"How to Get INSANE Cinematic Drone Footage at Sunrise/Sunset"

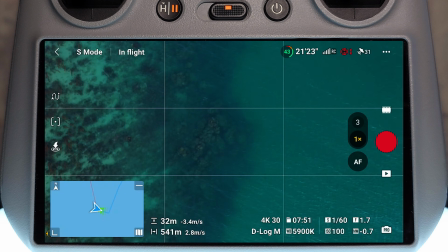Make sure that the drone doesn't hit the water. Here's a little bit further away, but I can just see the flashing white.
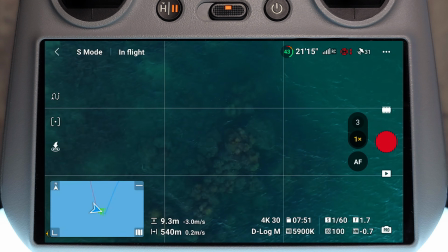So we're going to get nice and low here. Oh, look at that.
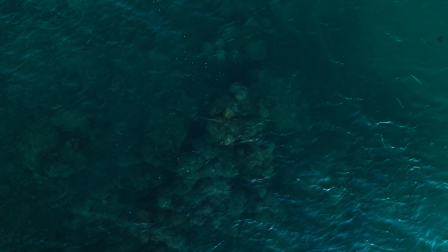You see some fish too? Wow, beautiful. Let's pull it. Let's go into Cine.
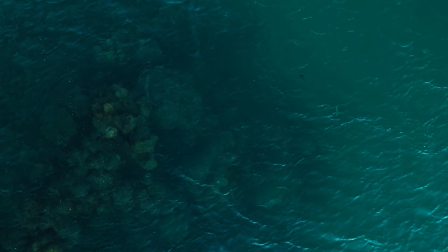Let's just pull over to these fish quickly and let's have a look what's going on here. Look at that, eh?
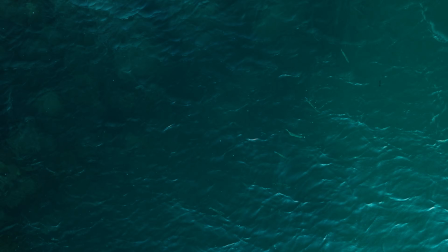Beautiful. Okay, let's head back over to what I wanted to do initially.
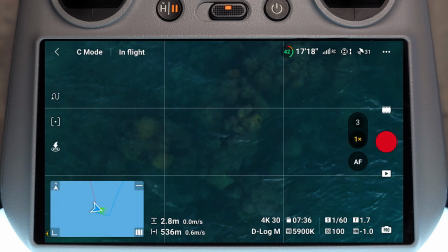So we've got this rock. Hit record. And now I'm just going to do just a basic straight ascent.
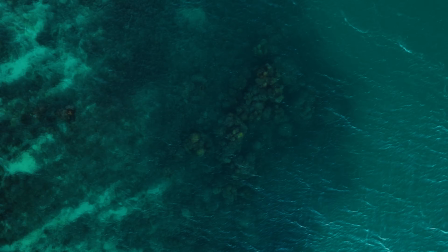And this should look beautiful. Now what I'll probably do with this in post-production is I'll do a speed ramp.
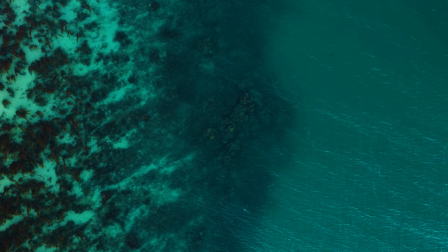So we'll start off slow, then we'll get a whoosh, and then we'll just be far out where we can see everything in its whole.
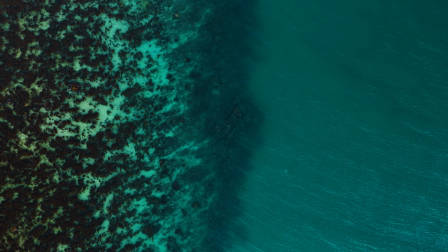Now look how beautiful this area looks. You see all the underwater features.
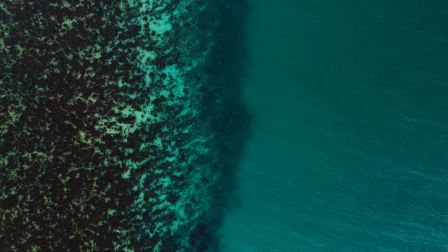It's honestly stunning. Wow, amazing. Okay.
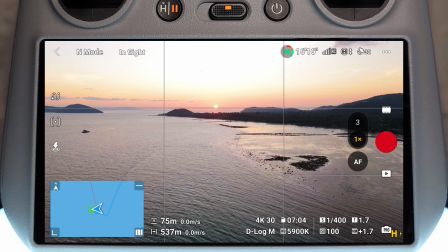So we'll stop that one there. We've seen the finished product. So we can actually see now the sun is basically about to dip below the horizon. So what I'm going to do, I'm going to make most of this. I'm going to fly the drone out.
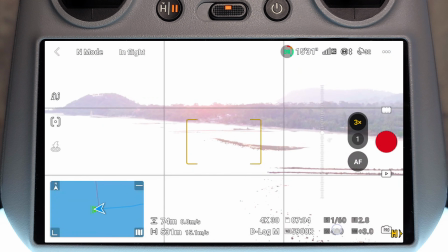We're going to go onto our 3x camera because zooming in on this one, getting that compression is going to make things look a little bit nicer.
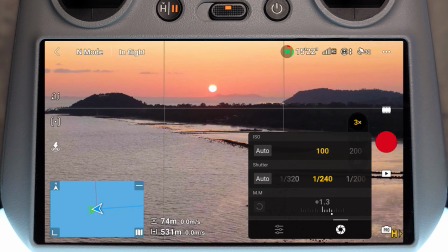What this is going to allow me to do is basically just pull the sun closer to the that hill in the distance.
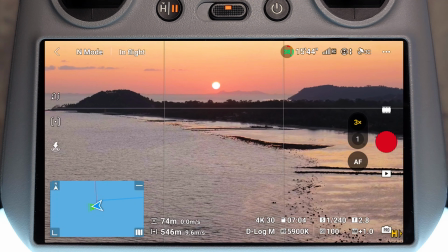So now I've got that camera settings where I want them to be. I want to basically have it to a point where,
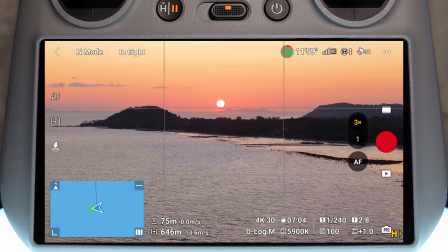as I fly to the side, I'm going to decrease the altitude and I want the sun to just dip below this rock.
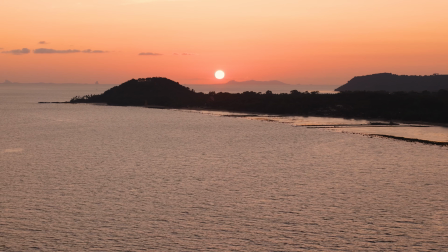Let me just get this correct. Okay, so I'm moving to the side. I want to decrease my altitude.
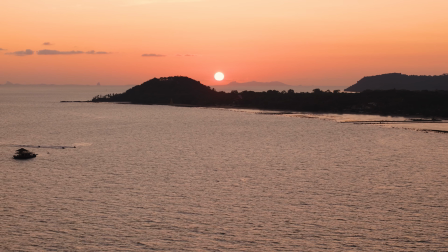I want to have it so the sun just goes behind that thing. Oh, look at this.
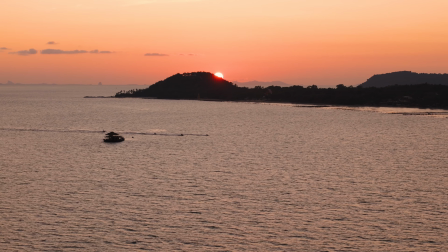Paid actors. We've got jet skis coming in front. As the sun dips below there, the jet skis go past the front. Beautiful. Sometimes little things like that just happen. Magical moments. You can't complain.
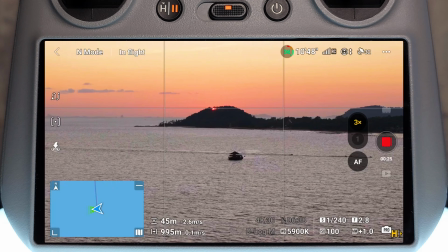Another thing you could do in this instance is I could just go up a bit, locate the sun in the center of this hill, and then drop it down a bit.
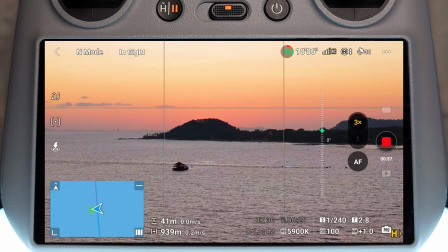And then we could just do a nice ascending climb for this one.
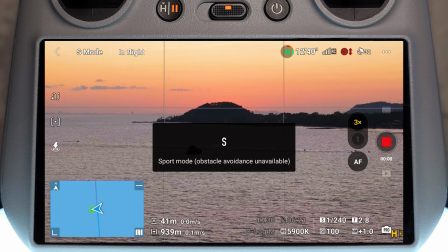So let's just start the recording, go into sports mode. I want a lot of speed with this. So pushing forwards, we're going to accelerate hard towards the hill.
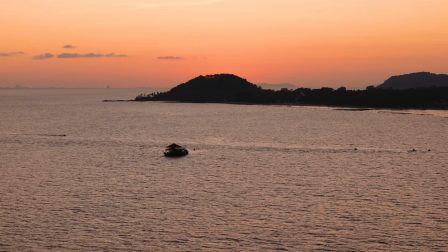And I'm going to push up. And then we're going to see the sun appear behind the hill.
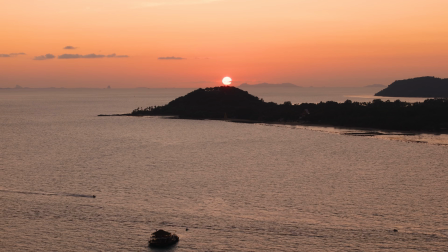Now something like this works a bit better at sunrise because it's a good way of welcoming the sun.
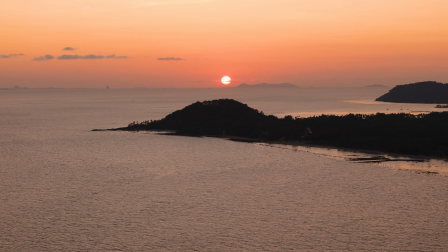But sunset also, you know, you can just sort of use these ideas, use them to how you want. This is a pretty chill video as my videos go. We're just moseying along.
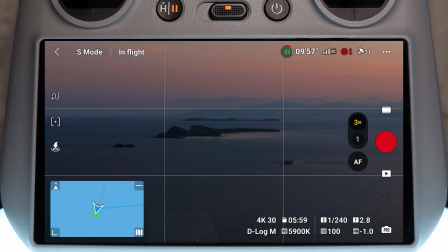This is that Pig Island over there. That is Pig Island. Basically, it's an island and it's just got loads of pigs on it.
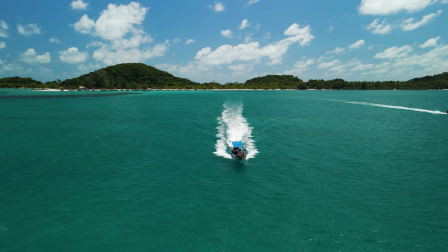I've been there before. Got some beautiful shots there with the Mini. Haven't been there actually since I've been back here, but it's still a beautiful place. Okay, we've lost pretty much all of the direct sunlight now, so I'm just gonna chill out, wait for a minute until we have some more colors in the sky, and then basically we'll carry on.
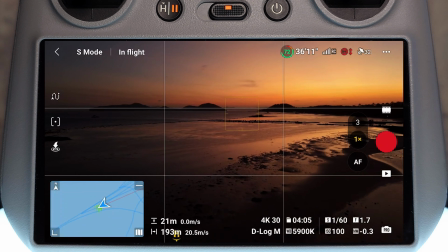Okay, so I'm back up in the sky now. The sun has completely set, as you can see on the screen. And I basically just want to get a couple of finishing shots.
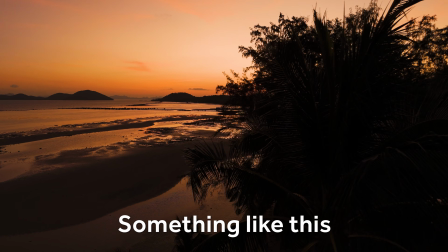Now, this is a great time to use foreground as silhouette. So if I had some palm trees further out in the distance, it would work better, but they're all quite close together here, so I can't really get in between them too easily. So instead, what I'm just going to do is get a nice closing shot. Now, once the sun has set, there's not really too much opportunity. It's getting quite dark anyway. So what I'm going to do here is I'm just going to pull back, ascend, and I'm just going to have everything framed really nicely, and it should make a really nice closing shot.
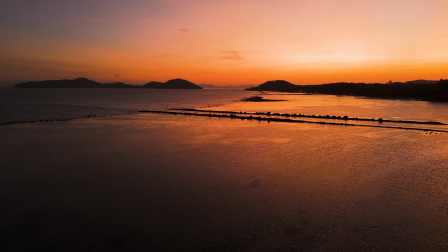So let's get the camera rolling. We're going to pull back and ascend up. Just going to get cruise control on and let it do the rest.
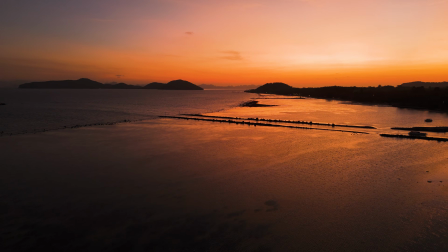The shot should come together quite nicely.